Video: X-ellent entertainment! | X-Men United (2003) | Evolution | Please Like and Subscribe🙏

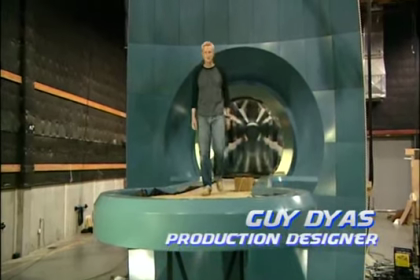11s
Hi, I'm Guy Dias, I'm the production designer on the X-Men 2.
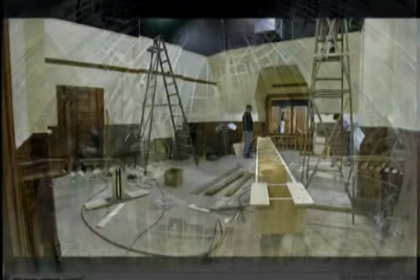17s
I'm in charge of designing and building the sets, overseeing the costumes,
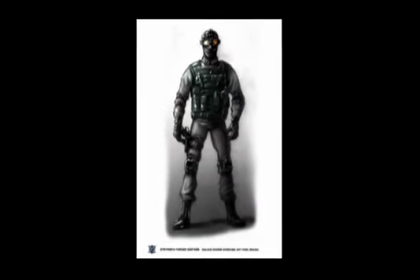24s
overseeing the character design and all the graphics and gadgets that you see throughout the course of the film,
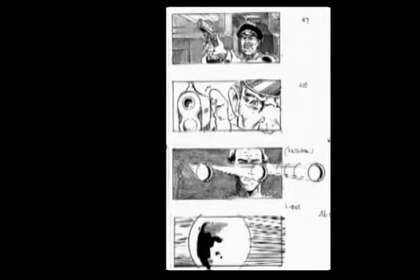31s
including a lot of the initial storyboarding phase which I work closely with the director.
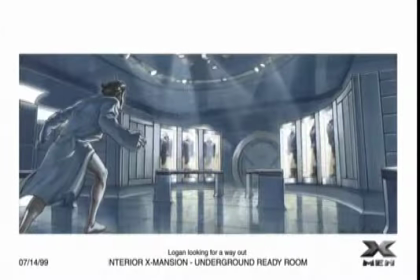37s
When you start designing a film like this, which is obviously a sequel,
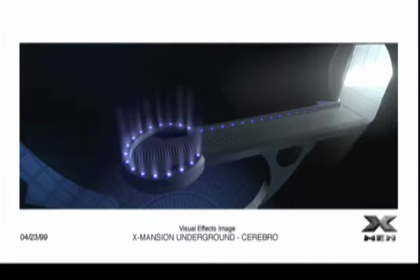42s
you have to pay some respect to the designs that have gone before. Obviously in the first film it would be sort of foolish to deviate from that. I think it's a good move to not have that jump in terms of design. So a lot of the sets that we saw in the first film that reappear are built almost identically.
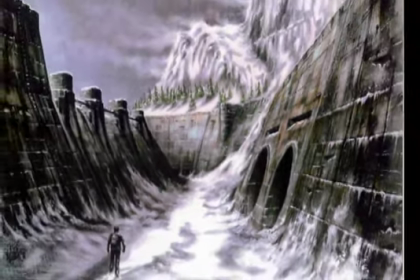65s
There is an opportunity, however, because of the script and the way it enlarges the world of the X-Men.
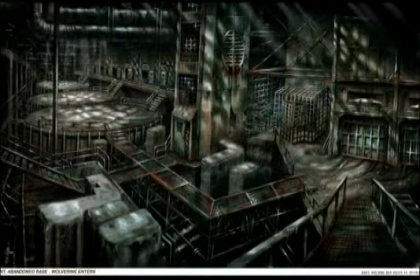71s
We go to a lot more places in this film.
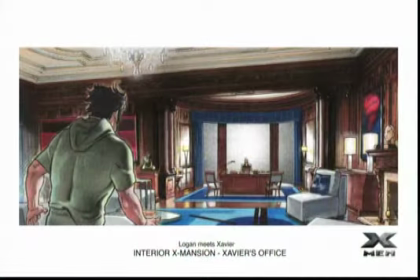75s
You can take what was sort of laid down as the foundations and then sort of expand upon it.
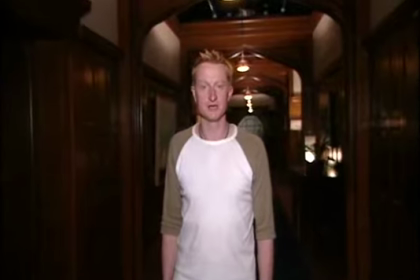85s
We're here today at the X-Mansion set at Vancouver Studios, ...which is a sort of a recreation of the location at Royal Roads...
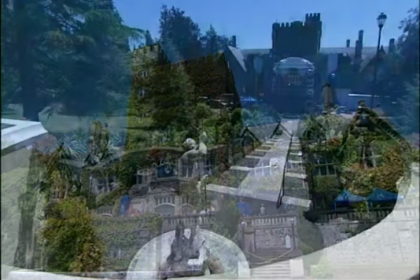96s
...where we shot a lot of the scenes.
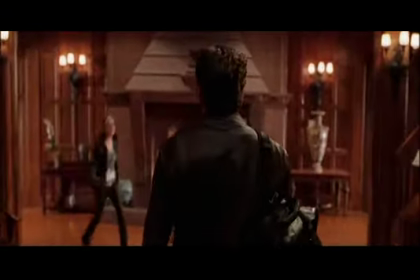100s Logan!
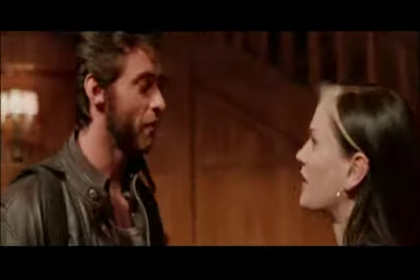104s You miss me, kid? Not really. How are you doing? I'm okay, Harry.
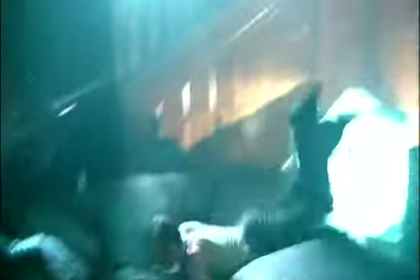109s
A lot of the scenes involve stunts, breakaway walls, secret passages...
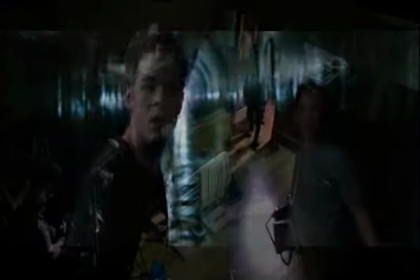114s
...and things that don't really exist in the architecture. and so it's necessary to almost
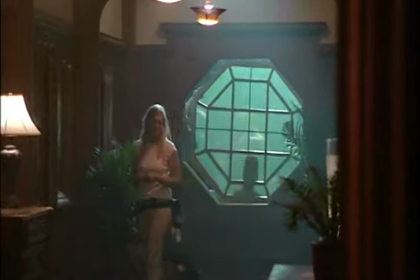119s
create an extension of the existing house in which to facilitate all these needs.
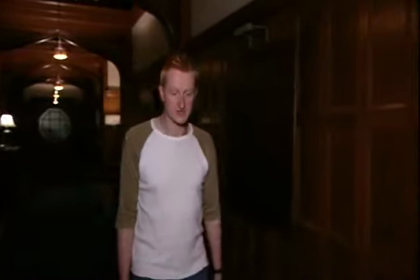125s
This is the main stretch of the corridor. At the moment, it's dressed as an upstairs corridor, so we have the blue carpet.
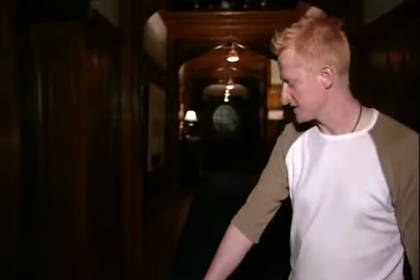132s
To simulate what we have at Royal Roads, we've actually got an inlay of wood here, which is actually printed.
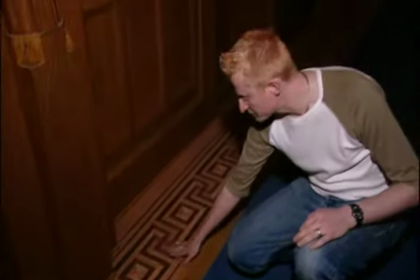139s
This is not real wood. We stop the real wood from here, and this just becomes a printed facade.
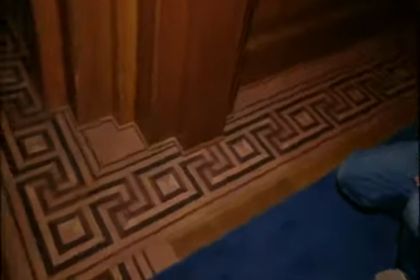144s
It would take way too long to create all this in reality, so it works for a quick read on camera.
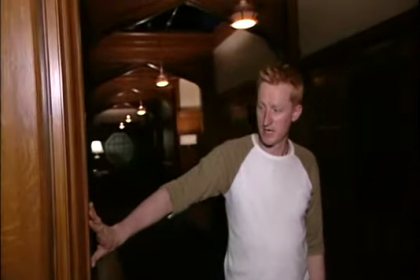151s
The wood is all painted. None of this varnishing is real.
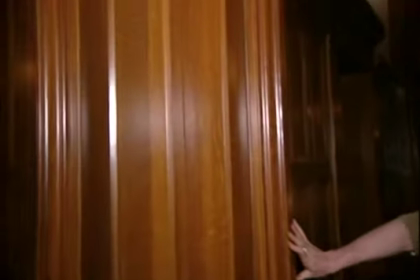157s
It's all painted to match with Royal Roads so that we don't get a jump as we change from location to the set.
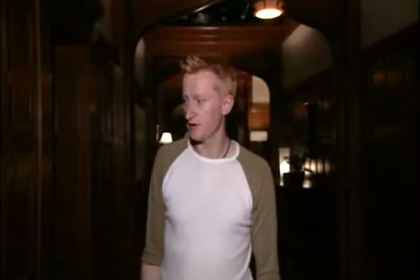166s
Basically, there are two or three things that happen here.
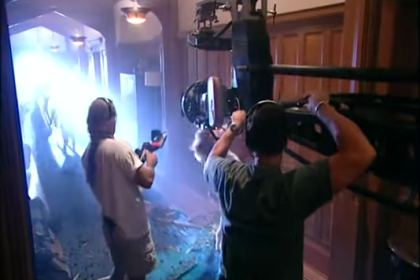169s
We have a sequence of events where the children are surprised in their beds and attacked and need to escape.
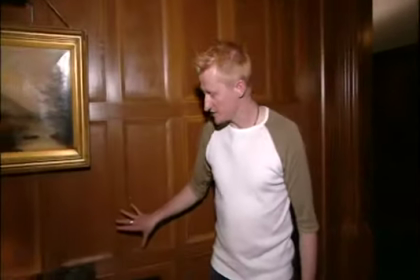178s
So built into the set, we have a number of secret passages. There's one hidden here for an escape scene.
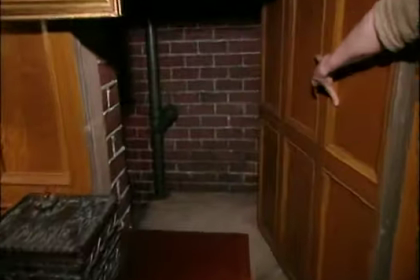188s
So in here, it's a little bit dark, but you can see we've dressed the inside of this with bricks.
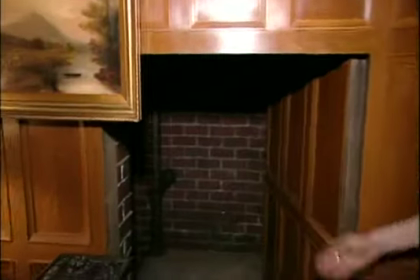196s
And actually, this is foam that represents the mortar. And this escape route takes some of the kids out of the mansion.
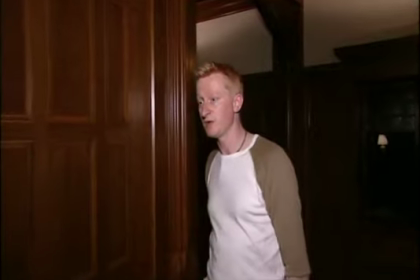204s
And down at this end where they're currently shooting,
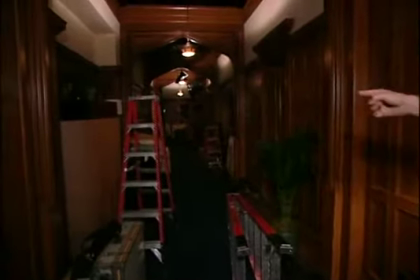207s
we have a stunt wall that's been taped off in green, and that's actually where somebody's going...
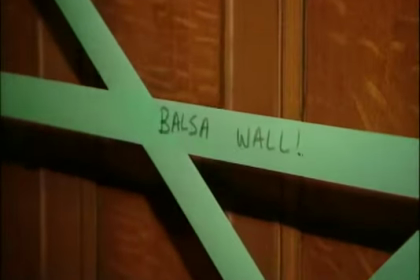214s
Or a couple of guys actually going to come flying through that wall.
Three, two, one, go.
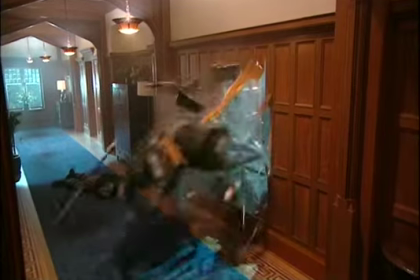221s And... Kids!
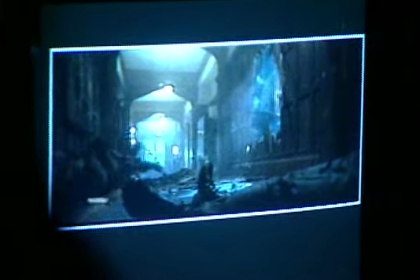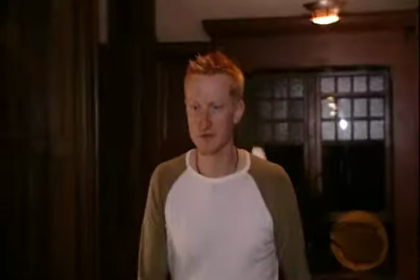231s Excellent. Well done, kids.
Now we're just going to walk outside of the set and see where we are in reality.
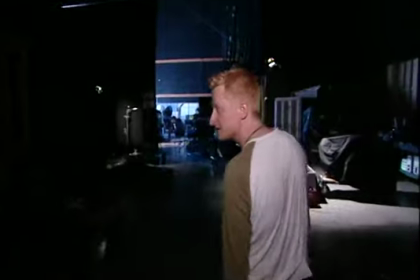238s
This is one of the stages at the Vancouver Film Studios.
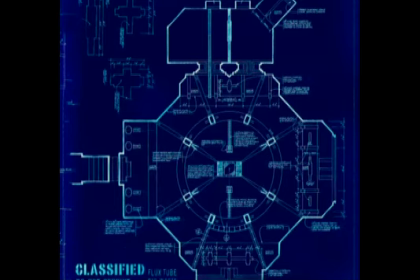244s
This production is much, much bigger than the first one.
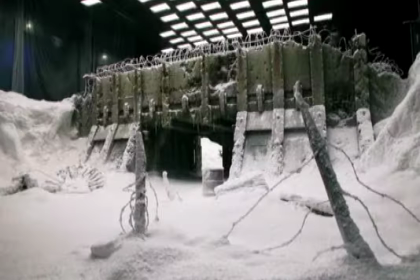248s
I guess somebody was telling me here in Vancouver that we're technically the biggest build in the history of the town.